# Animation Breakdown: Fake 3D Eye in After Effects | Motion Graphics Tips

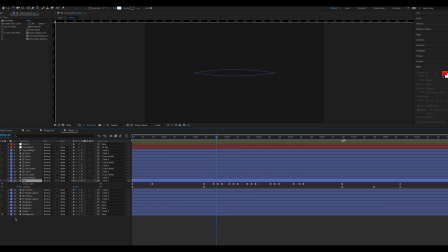243s
I knew it was crucial animating the eye correctly at the beginning and end of it because that's what was going to sell the fake 3d rotation.
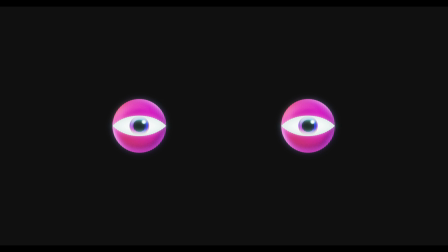251s
If I was to leave it open or I just didn't animate it at all, it's going to look like it was just sliding into the circle and that's not the look I was going for.
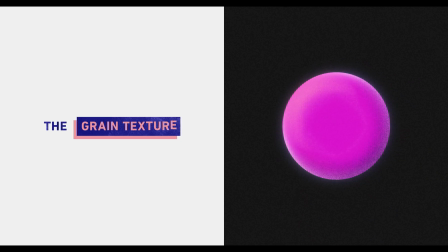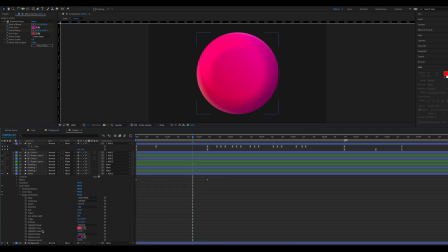264s
For the grain texture on the base circle, I applied the layer style called bevel and emboss. If you change the blending mode in the settings to dissolve, you get a cool grain texture,
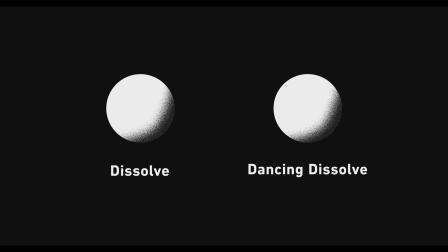273s
but one thing to keep in mind is that you cannot use the blending mode dancing dissolve, but for this project, since there was already a bunch of motion, it works just fine.
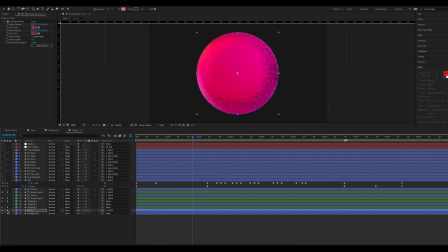281s
I used mask, track mats, and gaussian blurs to add small amounts of color to the edges of the circle, and if you solo these layers, you can see exactly what they're doing. It's not much, but it does make it look a little cooler.
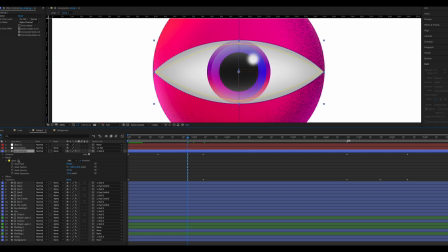296s
For this cool haze layover on the eyes, I drew a mask that was smaller than the actual shape of the eye, checked the invert box and feathered the mask.
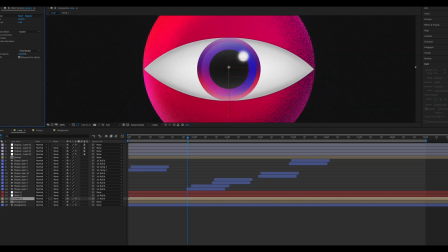303s
Then I put this comp into the main project and threw on a glow effect. So that's about it for this video.
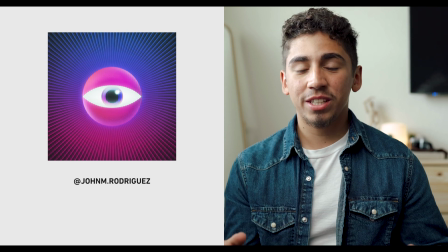309s
If you guys use any of the tips that you've learned today in any of your projects, go ahead and tag me on Instagram because I would love to see what you guys are working on.
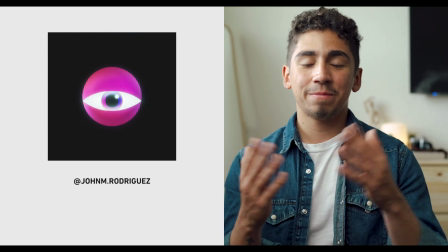316s
But until then, see you guys next time.